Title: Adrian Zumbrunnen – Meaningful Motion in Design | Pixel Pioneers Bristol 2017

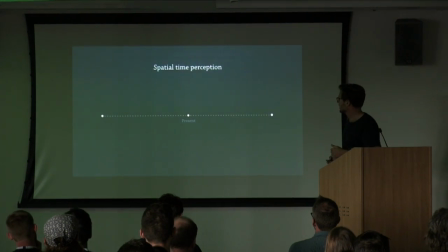[20:30]
For instance when we draw a timeline, those of us who speak English will put the past on the left. Those of us who speak Arabic will put it on the right. And those of us who speak Chinese will put it at the bottom. So what does this mean when we design interfaces?
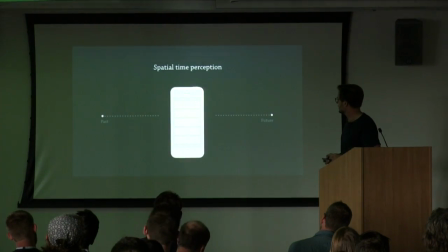[20:49]
So for instance when you navigate through an interface and you go from left to right so you can see how this spatial perception here reinforces the idea by moving from left to right it subconsciously communicates that you're
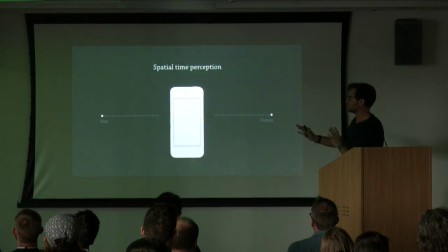[21:02]
progressing towards the destination it would feel completely weird if it would go the other way around it even though we look at these every day we kind of take it for
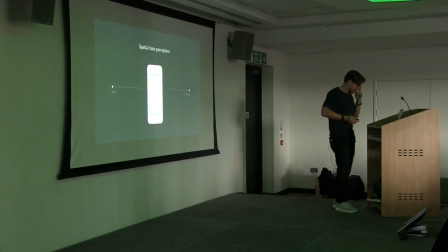[21:10]
granted right and in fact when you talk to people who are from other countries where things are quite the opposite they will
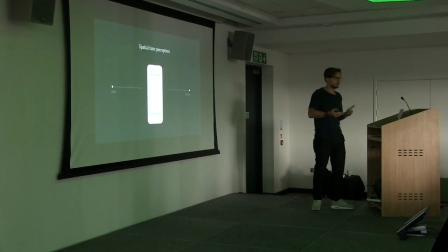[21:17]
tell you that it's in fact wrong but that I've just gotten used to it so that it doesn't really matter anymore for them.
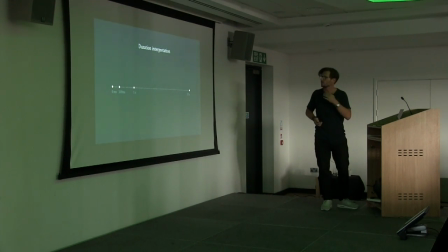[21:26]
But animation also like the one key principle that's really important is that
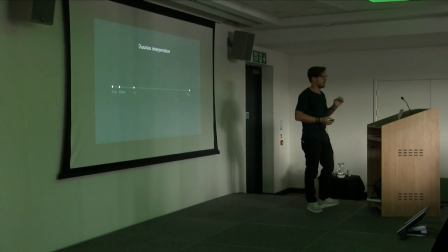[21:30]
we keep in mind how to make what to pick the right duration for an animation.
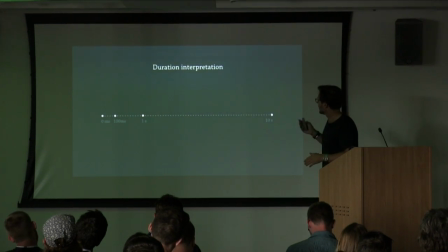[21:36]
So research actually shows that there are like different phases on how we perceive time.
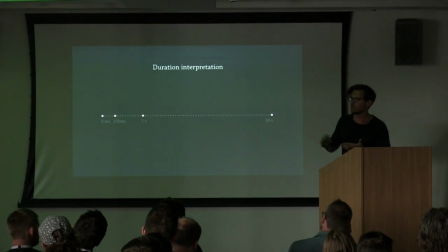[21:41]
So there's like a hundred milliseconds delay and if there's a hundred everything within a hundred milliseconds delay is not perceivable so you can't tell the difference. And there's a one second delay and within this delay you do
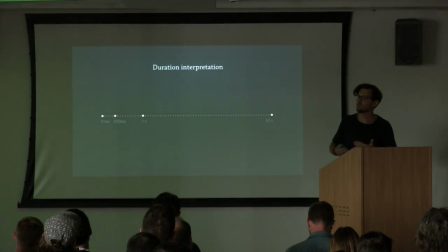[21:53]
obviously notice the difference but you're not you don't switch context so you're not suddenly like thinking about other things. And then there's the 10 seconds delay which basically means at this point on you will start to switch context and think about other stuff. So usually the sweet spot is between 100 and 300
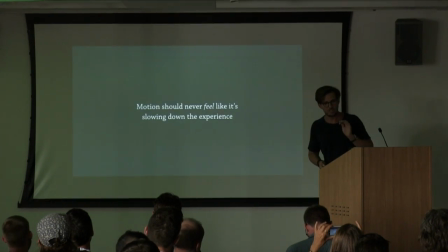[22:12]
milliseconds because motion should never feel like it's slowing down the experience. So when it feels like designers are forcing you to look at their little masterpiece over and over again, it's really super annoying, right?
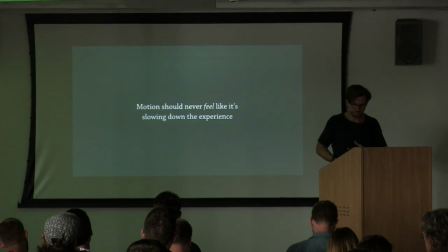[22:24]
Even though it's nice in the beginning, animations like this don't scale. It's not delightful at all. So the important part here, though, is the feeling part. Because motion can affect the way we perceive time.
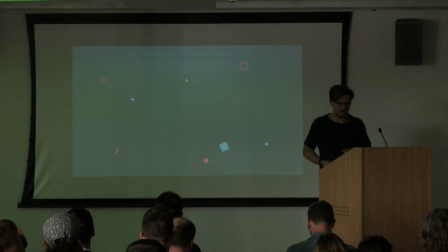[22:37]
When people are waiting, or when you look at something like this, our minds are automatically kept busy. So we're pattern seekers. So whatever we look at, especially things that move, we try to identify patterns.
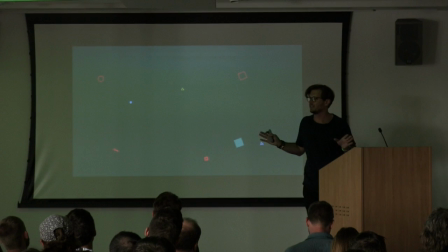[22:49]
What is this guy doing? Why is it moving like this? And then even though there's no pattern at all, our brain will still come up with reasons why there should be a pattern. And this actually changes the way you perceive time. Instead of focusing on the time passing, you focus on the animation.
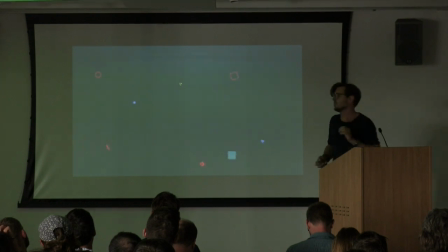[23:04]
There's a famous experiment also that shows that when a triangle collides with a rectangle for many times they asked participants in a famous study how do you feel
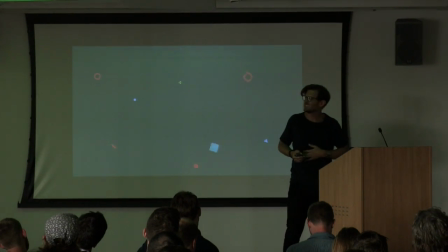[23:18]
about the triangle and it's just a triangle but most people said it's kind of an asshole triangle why is it why is it always kicking
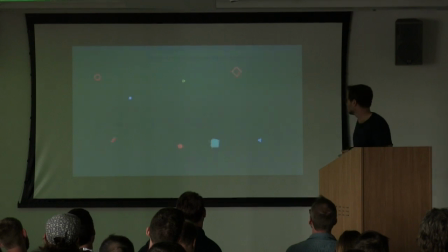[23:26]
that rectangle let's leave it alone you know and even when you even when we look at this right we kind of feel like this guy is a bit drunk and and this one has other issues.
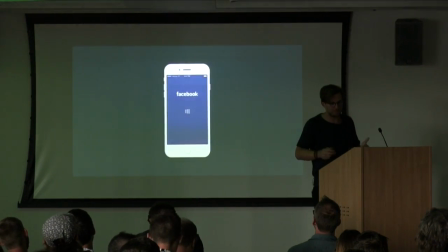[23:34]
So it's interesting. So people have feelings about things that are sometimes justified, but sometimes they're not.
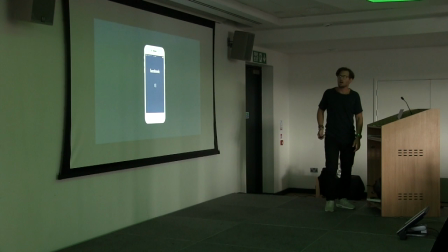[23:43]
So for instance, when Facebook used their custom loading indicator, people attributed the slowness of Facebook to Facebook itself.
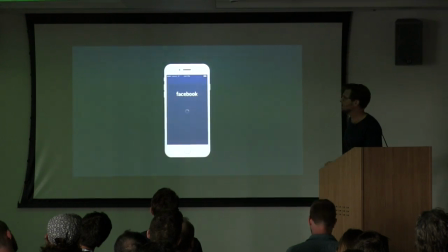[23:51]
But when they then switched it over to the native iOS spinner, all of a sudden people felt like iOS was slow instead. So if you have a slow app, go for the native spinner.
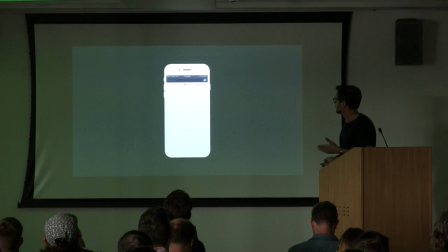[24:02]
So all major tech companies take advantage of animation to basically mask some of the latencies that are hard to get rid of, like ghost loading in this example here, where the content eventually replaces the ghost loading animation.
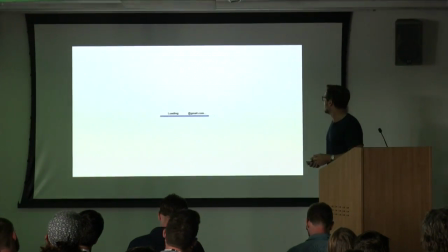[24:17]
Another element that impacts time perception is frequency variation. So we know from perception, like from psychological perception psychology, that when things are animated in a subtle way, we feel like it's faster than it really is.
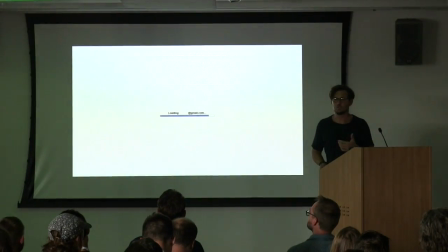[24:32]
If you add ribbings moving in the opposite direction, it makes the animation, the illusion even more intense, and people think that it's up to 10% faster than it really is. So when it comes to performance, subjective performance is often way more important than technical performance itself.
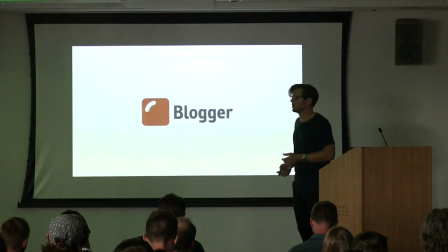[24:50]
And there's another interesting example here that Blogger had. When Blogger created their first version, they had like a long sign-up process.
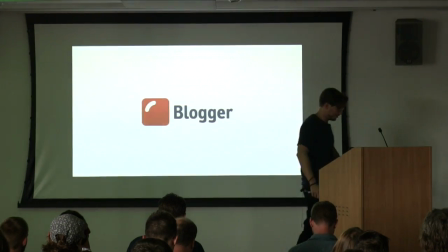[24:58]
We had to go through all those long sign-up processes. Now we do better, hopefully.
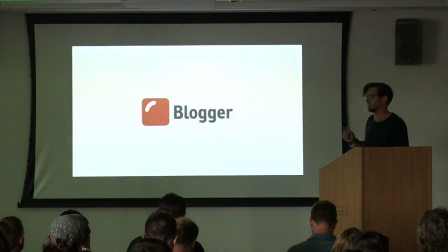[25:04]
But at the end of the sign-up process, there was a button which said like create blog, right?
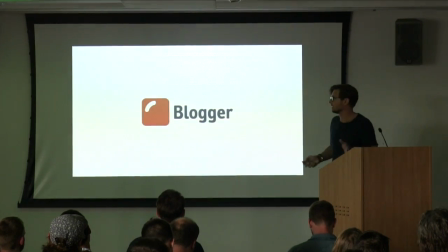[25:09]
And when you tapped on that button, the blog was created immediately. And then people were like feeling weird about it. A lot of people said, wait, that went way too fast. Something must have gone wrong here. So what did Blogger do?
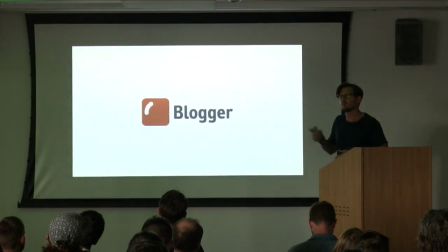[25:22]
They did nothing but add a little spinner animation that would turn around a couple of times. And then all of a sudden people felt, oh my God, that's great. I'm so glad that Blogger is doing all the heavy lifting here for me. I could never set up a blog myself.
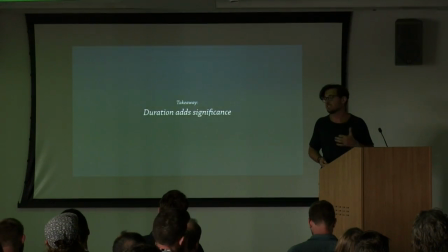[25:36]
So duration can add significance to our interactions.
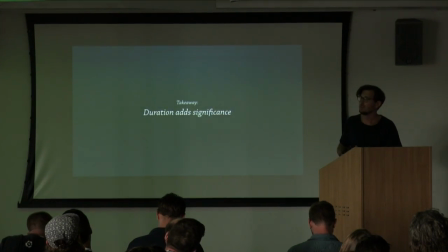[25:41]
So conventional wisdom tells us that faster is always better. but it really depends on the context of what
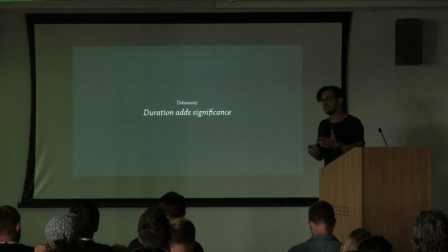[25:47]
you're building because sometimes you actually want an interaction to take a little bit longer to make it feel more significant.
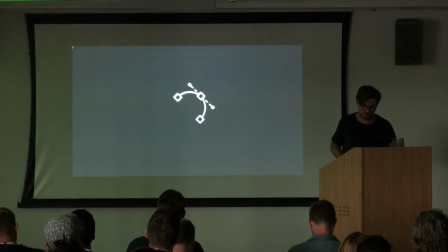[25:55]
All right, so let's talk about easing.
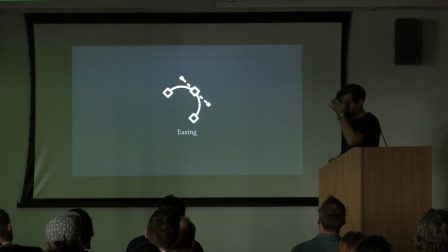[26:00]
So easing always reminds me of what a friend from IA once said.
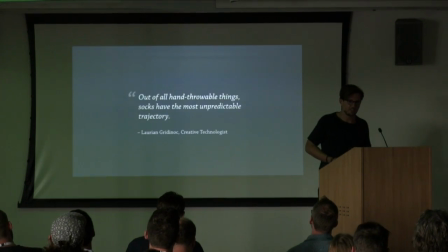[26:07]
Out of all hand throwable things, socks have the most unpredictable trajectory. Lorien Gritino, creative technologist, great friend, very wise man.
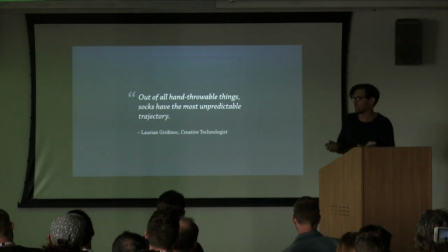[26:18]
And what I found interesting is that, in fact, throwing socks can be interesting because it follows the laws of gravity in physics.
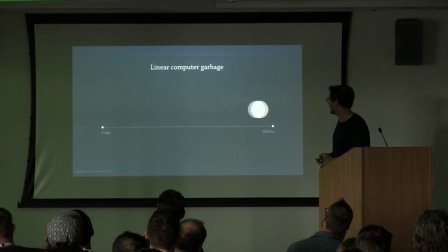[26:24]
Now, unfortunately, computers couldn't care less about gravity in physics. So without some love, most animations will look like this. Robotic, boring, and most of all, unnatural. And that's where motion curves come into play. So what is a motion curve? A motion curve describes how an animation behaves over time.
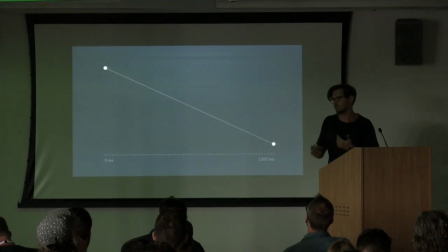[26:43]
So it might be faster in the beginning, it's slower at the end, or vice versa. So a friend of mine, Isara, who is an After Effects instructor, always told me that I should think of motion curves as somebody snowboarding down a hill.
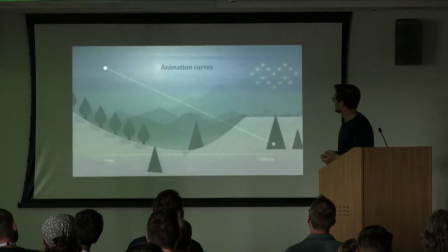[26:56]
And since I'm from Switzerland, I really like this idea. So I created a little animation to show how it looks like.
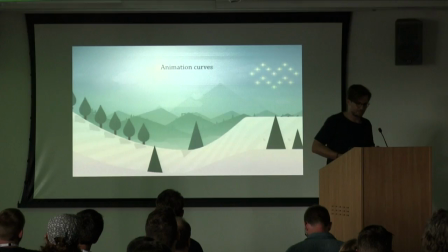[27:02]
So imagine you have like a steady curve. Imagine you have like a flat curve. So this is how it would look like.
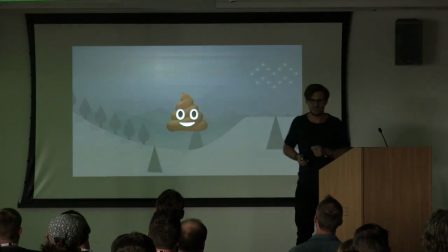[27:11]
That was shitty, right? That was pretty painful to watch. So what do we do in this case?
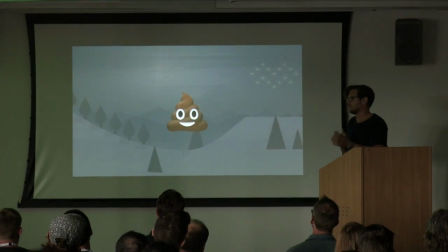[27:18]
Our eyes are incredibly trained to spot things that move unnaturally. So what do we do?
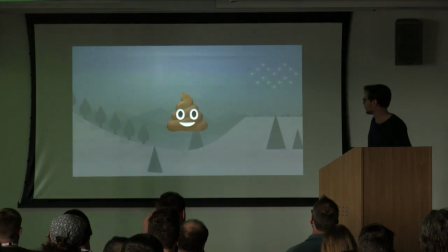[27:23]
We have to fiddle around with the motion curve.
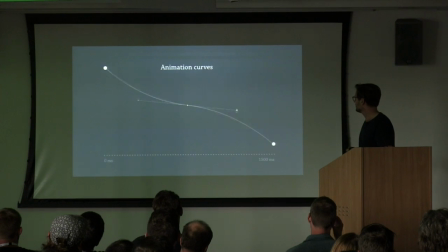[27:25]
So in this case, we probably want this to be a steep curve in the beginning and then a little bit flatter at the end.
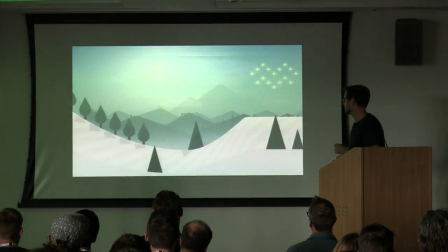[27:34]
Something like this. So let's look at the same example again.
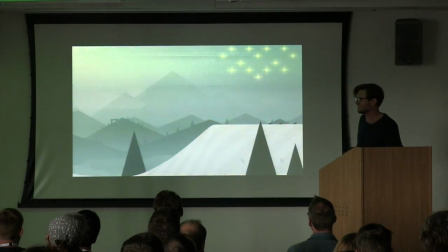[27:40]
so I did a little dramatic zoom in effect to make my point here it's a bit of cheating also this animation was far from being perfect but
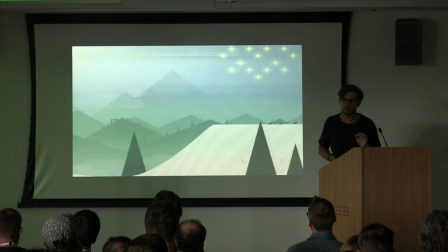[27:49]
that's kind of the point right because if you do motion design perfecting animation is takes a lot of work but that's what makes that's what separates normal animation from really great motion and interfaces so if the motion curve isn't
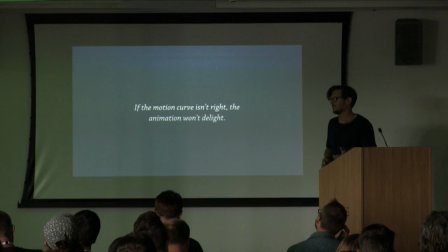[28:02]
right the animation won't delight that's the way I think about it that's easy and sticks And in the real world, this actually is even more important because in the real world things don't move in perfect unison.
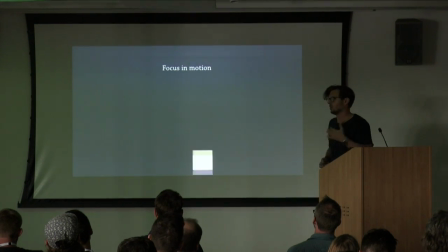[28:15]
So if you look at this, if you look at how animation can guide our attention, something interesting is happening here.
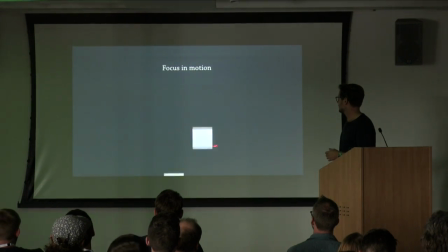[28:23]
At first, we are spending, we focus on this one, right?
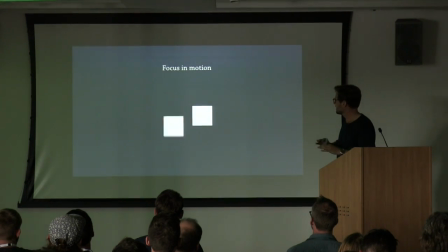[28:28]
But then as, at the end, since the animation has basically come to an end with the easing and the movement is less dramatic, we automatically switch over to this one.